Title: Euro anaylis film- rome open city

Hello, I am Coco, and for today I will be talking about and analyzing Rome Open City, directed by Roberto Rossellini, which was made in the year 1945. And I'll be talking about the scene called Recreation, which takes place at the end of the movie. Okay, so let me just cue up my presentation.
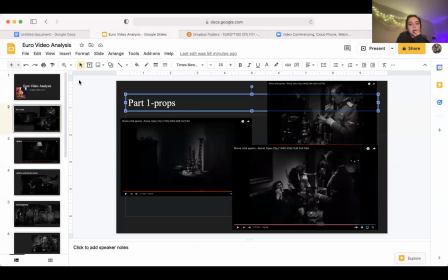It should be here. Okay, perfect.
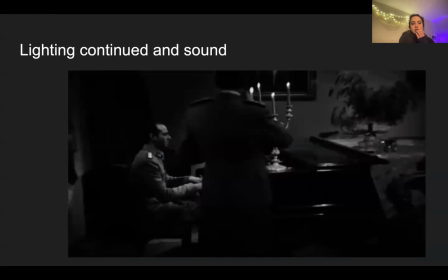Okay, so the first thing I will be talking about is props.
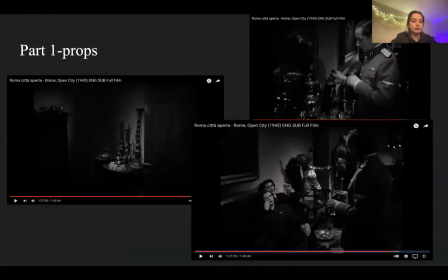So and how like the setting is composed. So the room in which Major Bergman walks into is crowded with props, and that's the first thing that I really recognized.
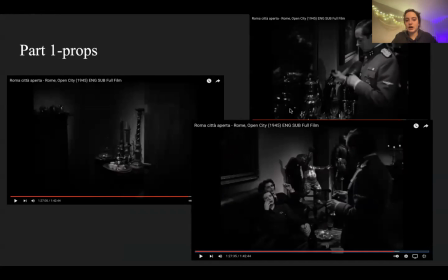Firstly, what really caught my eye was the use of tin, silvery, shiny materials. Like right here, for example, there is like coffee candlestick holders, and it looks very expensive.
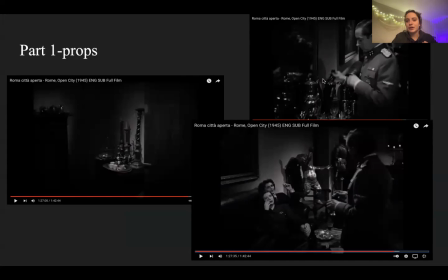Right here, there are like very expensive, looking like tin or silvery type jug holders or water holders or liquid holders, doesn't matter.
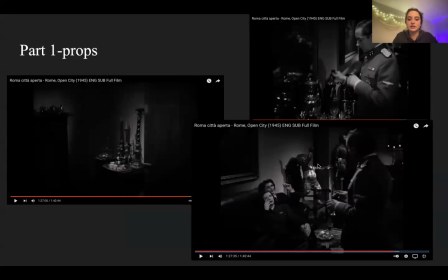And right here, there is Cupid statue and also armor. I think this was included in the film to bring or to give the sense of lavish and with these German officers and their common room, I guess,
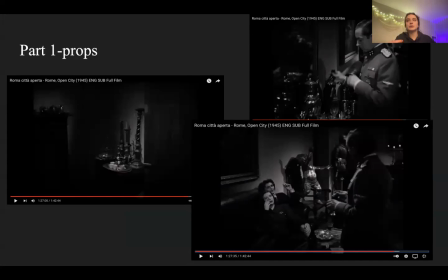and to give the notion that German officers at this time could afford these very expensive, nice things to just have around, and just very decorative stuff, and just to give the sense of wealth.
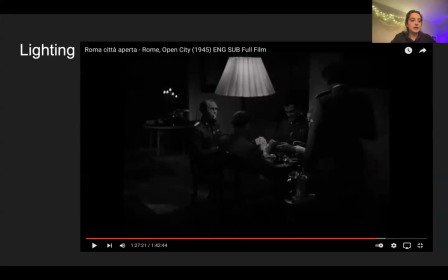So next I'll be talking about lighting. So the lighting in the scene uses hard light, where the lights emanate like the subjects around them, like here, his face and the cards are bright, but the exterior is a more darkened toned.
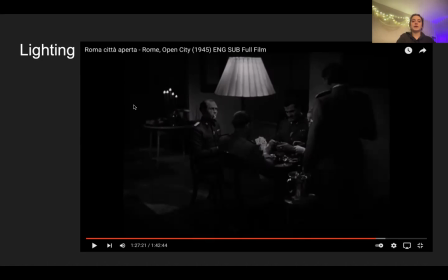And it's also coming from a relatively small light source. The only diegetic lighting that I saw was the candle light here and the small lamp throughout the entire room.
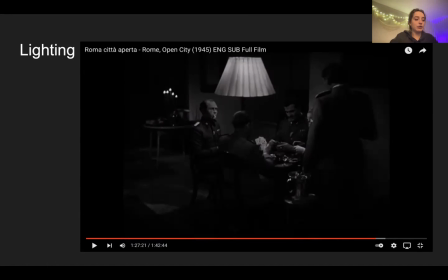Yeah, and you can also see how the lighting sources are relatively close to the subjects. Only certain surfaces are reflected.
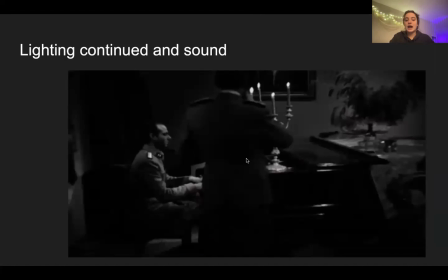Again, like this man's head, the cards, and then right here, the tip of the piano, the opera here, and his badge and his head, obviously. And again, the exteriors are very darkened toned and sometimes even pitch black.
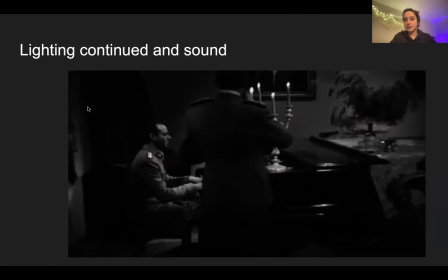I also think that the dark appeal or the darkened tone of the whole scene was used to give kind of a casual and party type of feel to it.
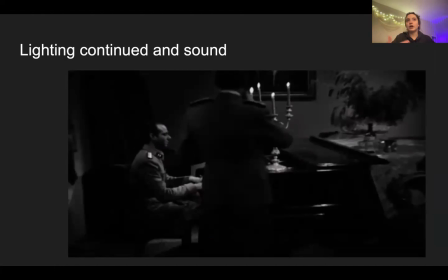So it's very like relaxing and not more casual feeling to it. Also, the only background setting that I heard was the piano playing by this man.
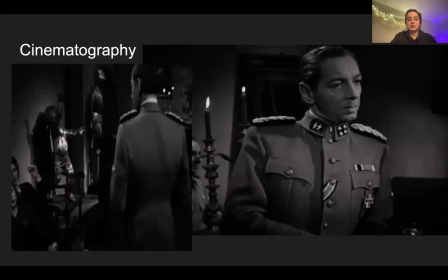So next to be cinematography, I'll be talking about. So this whole scene is filmed through medium shots.
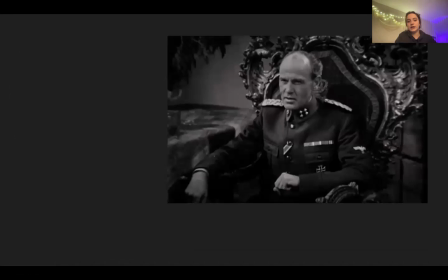The only shot, as you can see here and here, and also right here, for example, the only shot that wasn't shot through medium shot that I saw
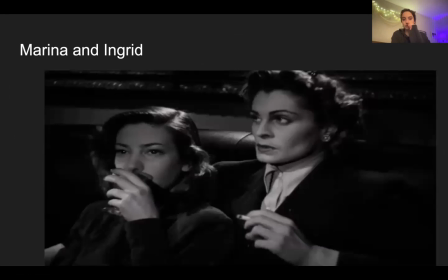was Marina and Ingrid, which was shot with more of a medium close-up shot.
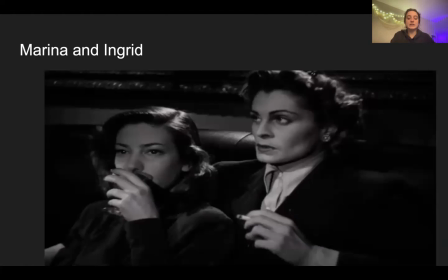I think this was to add a sense of intimacy between the two, in contrast to the rest of the room,
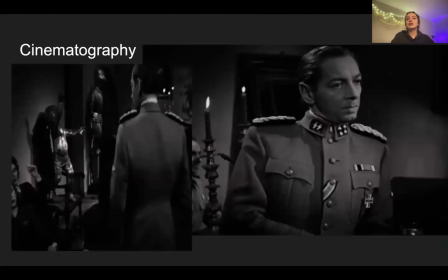where everyone else is doing more casual things, like the people at the card table.
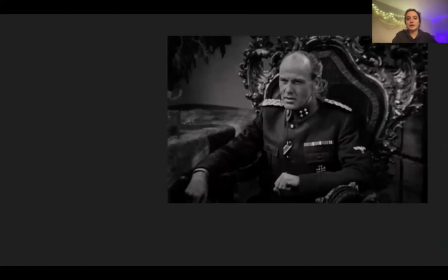I don't have a picture here, that was my bad, but the rest of everyone else is being more casual.
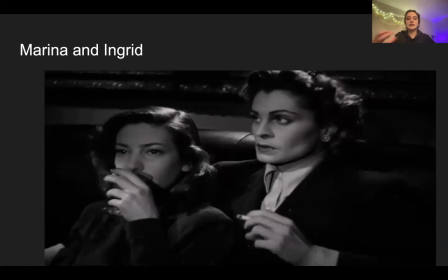And then this closer shot would give a more sense of intimacy and closeness as they are drinking and cuddling on the couch. I think that's why Rossellini decided to use that shot to really accentuate that part of them and a part of the scene in comparison to the rest of the room.
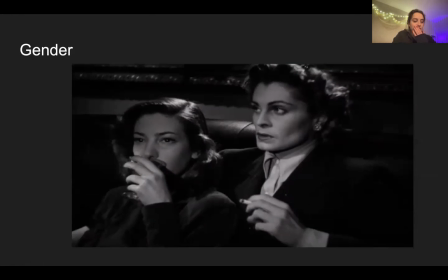So I will be moving on to gender. So again, there's only two women in the scene, Marina and Ingrid. The girls I think the girls are portrayed in more of a submissive and sexual element.
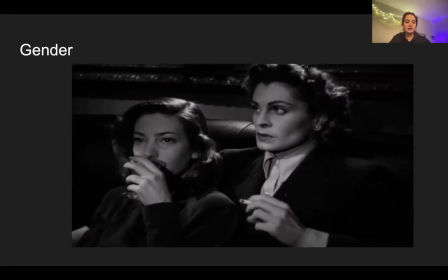They aren't hiding their sexual identities. They're being very touchy with each other. You're very forefront in their displays of affection, and how they're lying on to each other, and drinking is a very sensual, intimate moment.
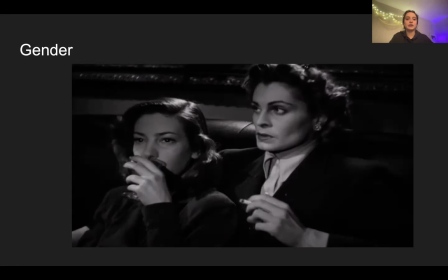I also see another gender element of this that I saw
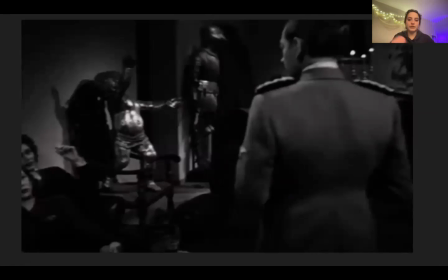and noted was a male over female dominance type of thing between Bergman and the girls. I think the fact in which Bergman speaks to practically everyone in the room except for the two women
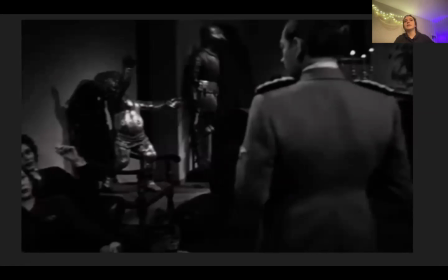really shows that he was trying to undermine them in a certain way. The way he, like, this is the feeling that I got from this, is where he went and talked to the men sitting at the table and then went straight over to them, picked up a glass,
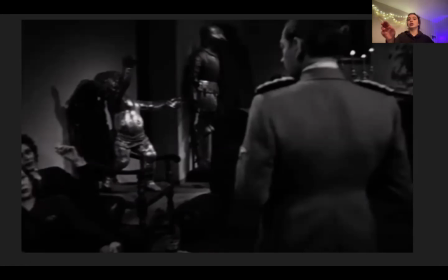didn't break eye contact with them, just poured it and looked at them as he was walking away. And this is the best screenshot I could get that could kind of show the side eye that he was giving to them as he was walking away.
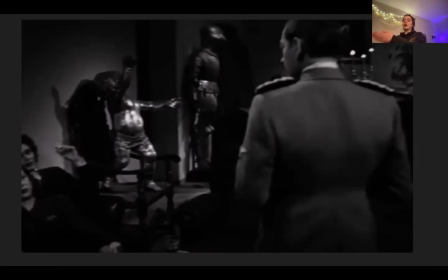Like, his body was positioned in a one way, but his head was turning to look at them. And to most people, that would be a sign of a kind of a disrespect. And I think that's, he was trying to show his dominance, superiority over them.
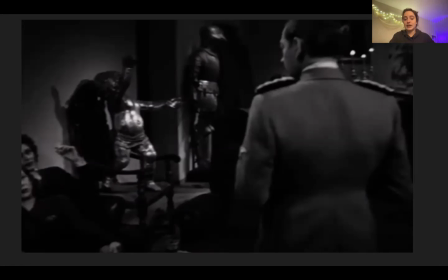I also think the only other person he doesn't talk to is the piano person, the piano guy. And he, you would assume that he works for the officers in this room. So he is looking, in that sense, he's looking at the woman as
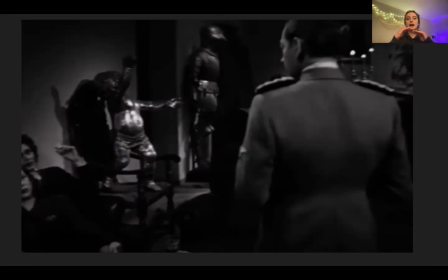somebody to the status, or what's the word for that? The status, I guess, of somebody who is looking, I'm working for them. Yeah, so that's what I got from that.
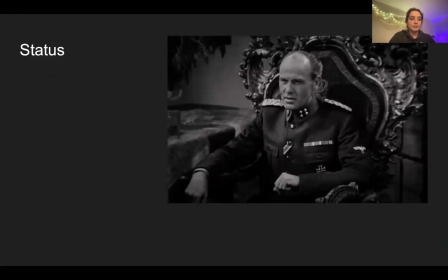And then moving on to status, I think it was another prominent element to this scene. One of the obvious notions that I saw was Major Hartman sitting on this very like eccentric, beautiful,
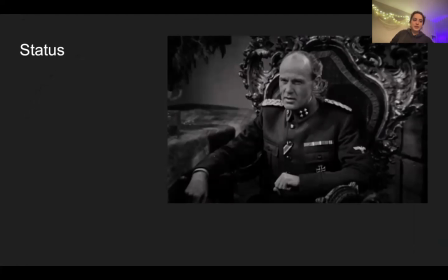throne-esque type of chair, kind of like as a king would sit on his throne, in contrast to everyone else who was sitting in a more casual setting, like other officers sitting at a table and then the two women on the couch.
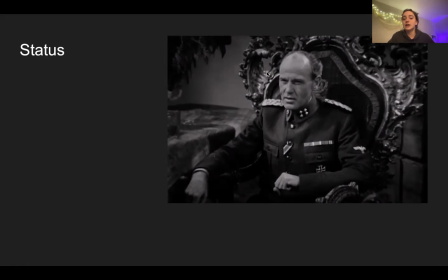I think that really speaks to his superiority over the rest of people in the room. I also think the placement of the piano man, who would be right here,
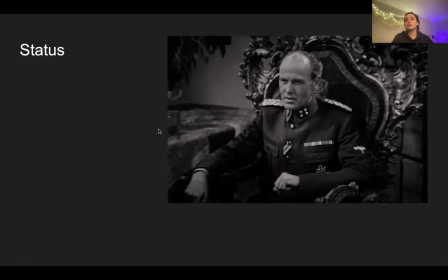is basically playing right next to him. And to me, that looked like he was playing mainly for him, as I guess people in olden days would play for like a king or somebody high up.